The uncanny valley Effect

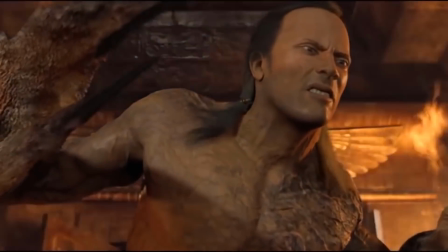The uncanny valley is a concept that has been known for a very long period of time now,
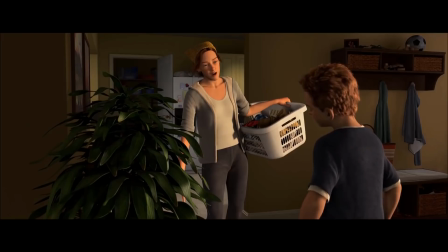but it is still considered one of the biggest problems in animation and VFX today.
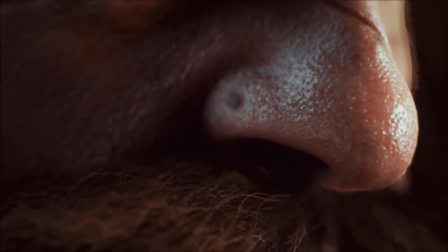In this video, we're gonna talk about what it is, look at some examples of its history, and probably some ways of how we can overcome it if possible.
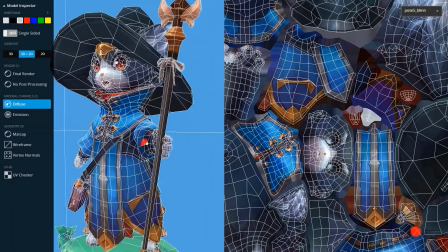This video is brought to you by Sketchfab, a platform for buying and selling 3D models online.
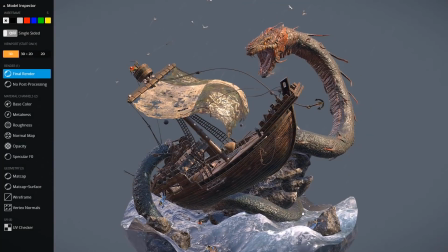Their store has a lot of high quality models to choose from using a great model inspector.
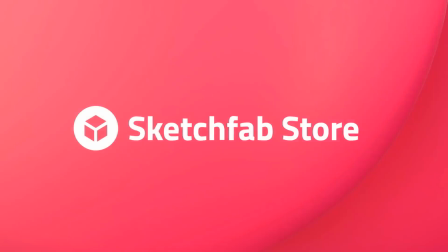Links in the description. What is the uncanny valley effect?
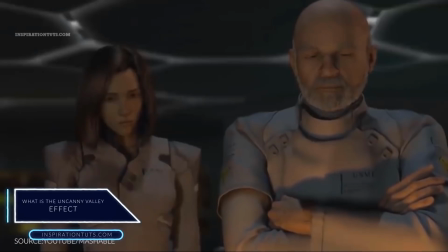This concept suggests that humanoid objects, which imperfectly resemble actual human beings,
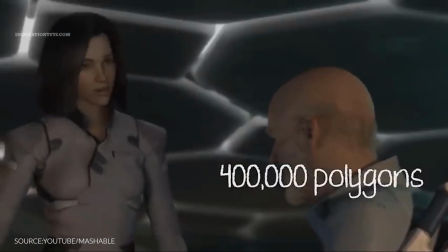provoke uncanny or strangely familiar feelings of eeriness and revulsion in observers.
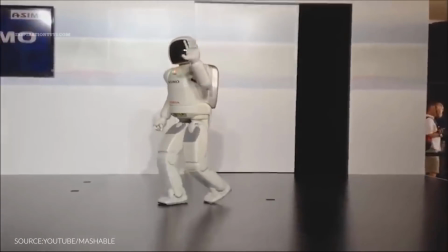Examples can be found in robotics, 3D computer animations, and lifelike dolls.
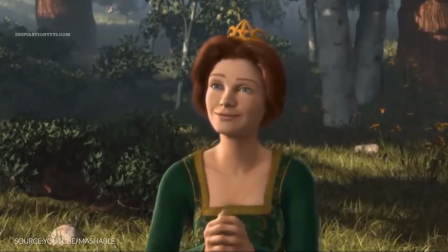The problem with the uncanny valley is the more we try to create something that comes close to what a human being looks like,
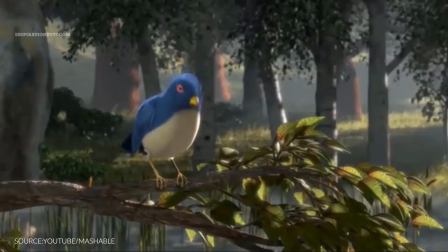the more we are prone to fall in it, and people's admiration and love for artistic creation turns into feelings of revulsion,
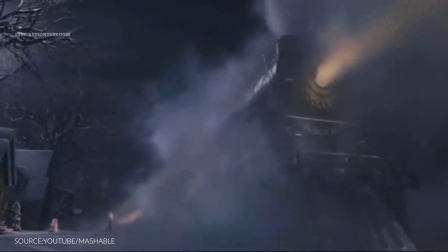as some people describe it. The uncanny valley in animation and VFX.
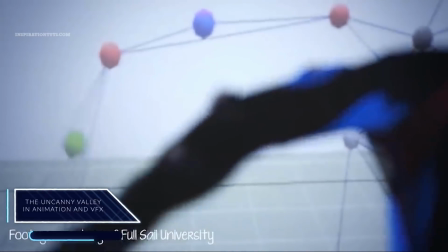There are lots of examples that show us how people react to the uncanny valley effect over the years through many animation projects and films,
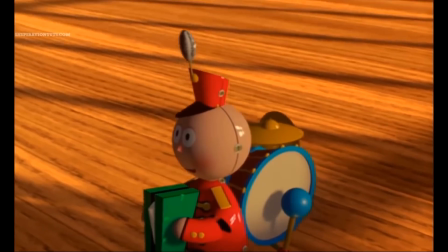and some examples include the baby character Billy in Pixar's groundbreaking
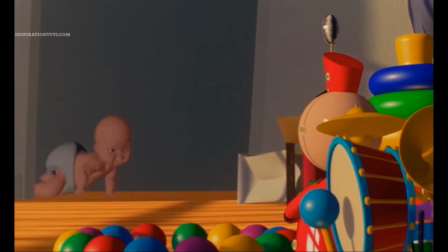1988 animated short film Tintin that provoked negative audience reactions,
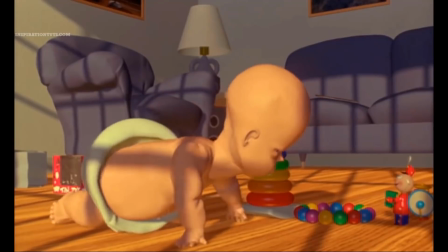which led the film industry to take the concept of the uncanny valley seriously.
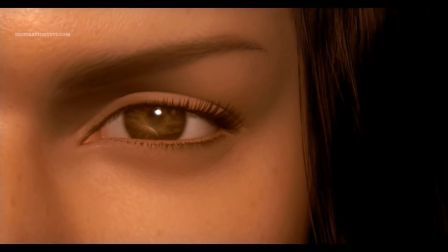The 2001 Final Fantasy The Spirits Within, the first photorealistic computer animated feature film,
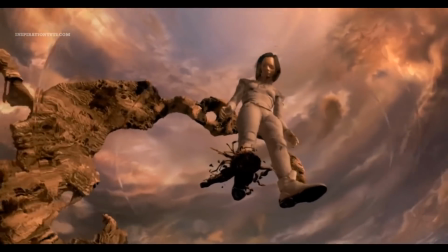also provoked negative reactions from some viewers due to its near-realistic yet imperfect visual depiction of human characters.
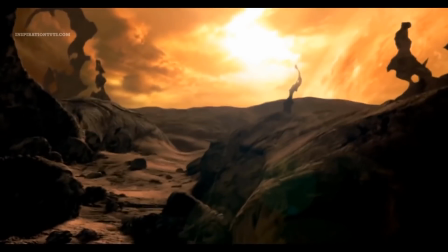Some critics stated that while the film's animation is brilliant,
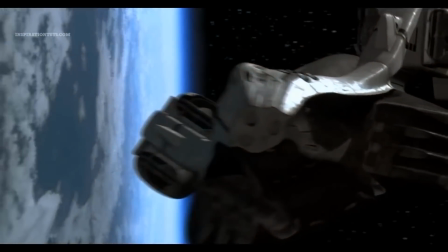the realistic human faces look phony precisely because they are almost there but not quite.
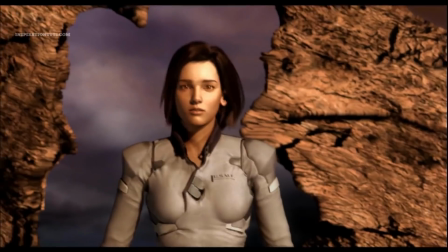Also, another critic said, at first it is fun to watch the characters, but then you notice a coldness in their eyes, a mechanical quality in their movement.
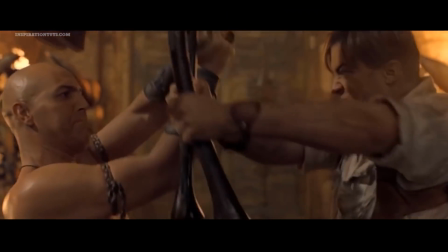Also in the 2001 film The Mummy Returns,
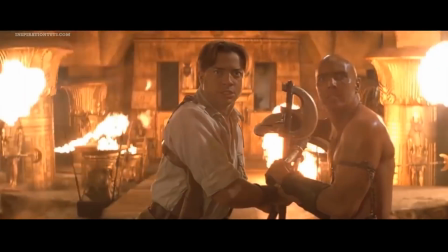there is a scene where we see the Scorpion King character coming through a gate with a close-up shot showing what the internet considered the worst CGI shot ever created.
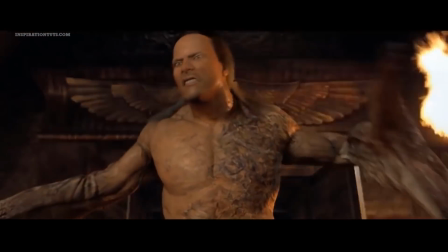They actually tried to create something realistic, but they unfortunately fell into the uncanny valley.
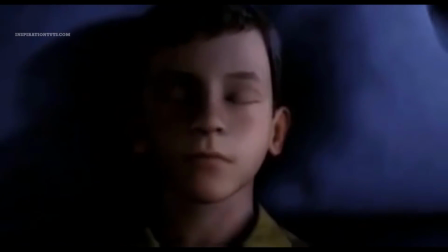Some reviewers of the 2004 animated film The Polar Express called its animation eerie.
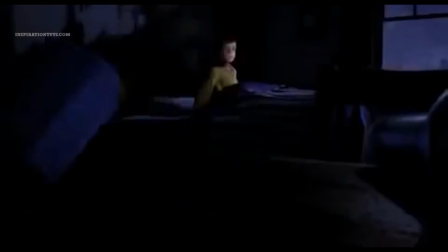Some said about the film and those human characters in the film come across as downright creepy,
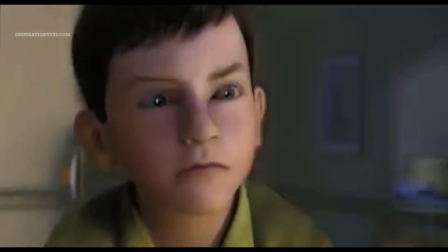and also said that The Polar Express is at best disconcerting and at worst a little bit horrifying,
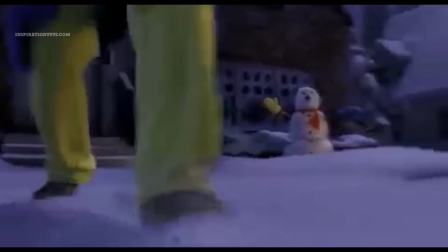and the term eerie was also used by some reviewers.
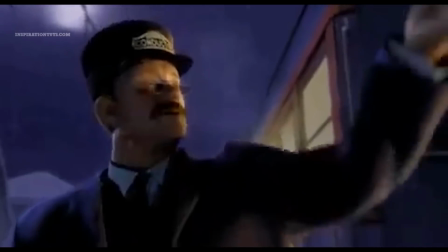Some called the film characters creepy and dead-eyed, and wrote that The Polar Express is a zombie train.
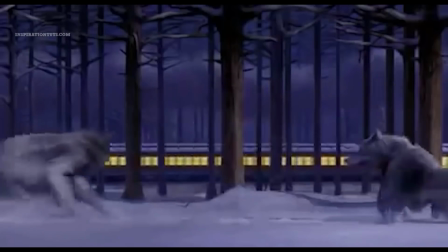An animation director wrote an online analysis describing how changes to the Polar Express characters' appearances,
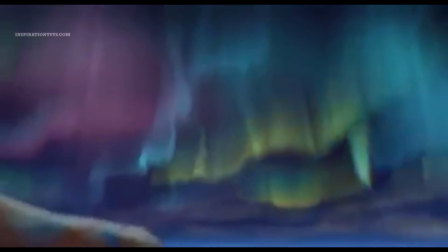especially in their eyes and eyebrows, could have avoided what he considered a feeling of deadness in their faces.
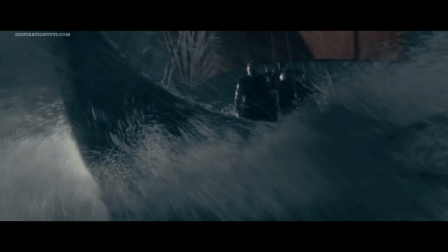Also, the 2007 animated film Beowulf.
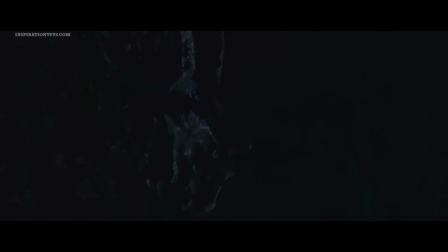The film received moderate positive reviews from critics, who complimented the visual effects, motion capture,
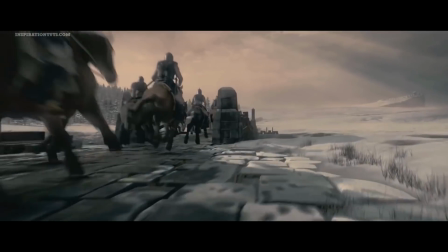and voice acting, while criticizing aspects of the interpretation of the poem in addition to how the character looked.
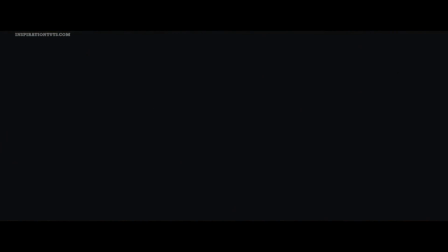Some said that the film failed the uncanny valley test,
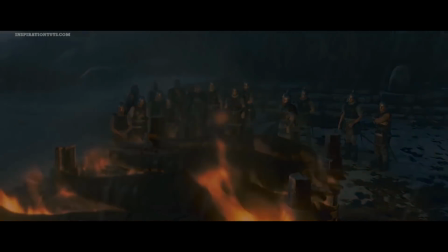stating that the film's villain was only slightly scarier than the close-up shots of the hero Beowulf's face,
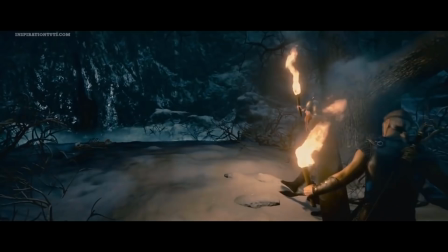which I think is an exaggeration because the film's characters looked okay compared to the films that we have seen that fell in the uncanny valley.
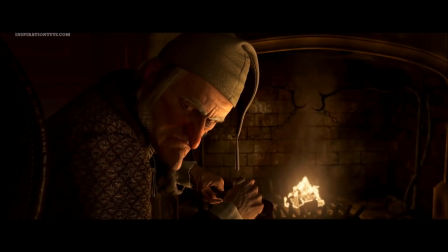Some reviewers of the 2009 animated film A Christmas Carol criticized its animation as creepy,
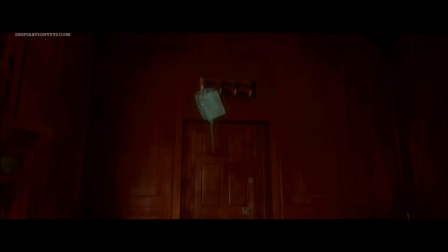and they said about the film, as in The Polar Express, the animated eyes never seem to focus.
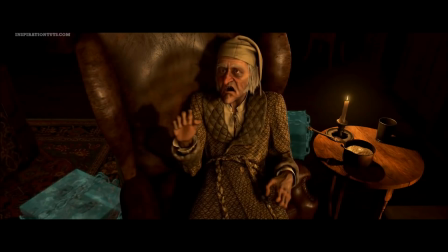And for all the photorealism, when characters get wiggly-limbed and bouncy as in standard Disney cartoons, it's off-putting.
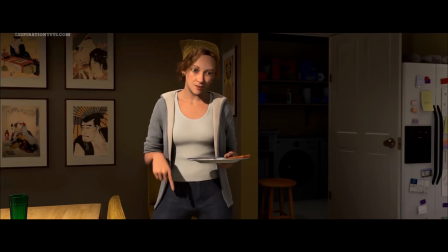The 2011 animated film Mars Need Moms was also widely
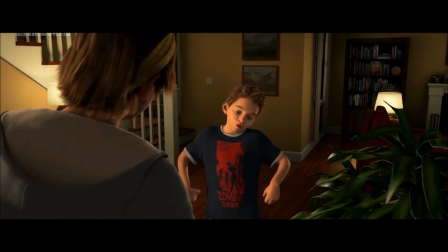criticized for being creepy and unnatural because of its style of animation.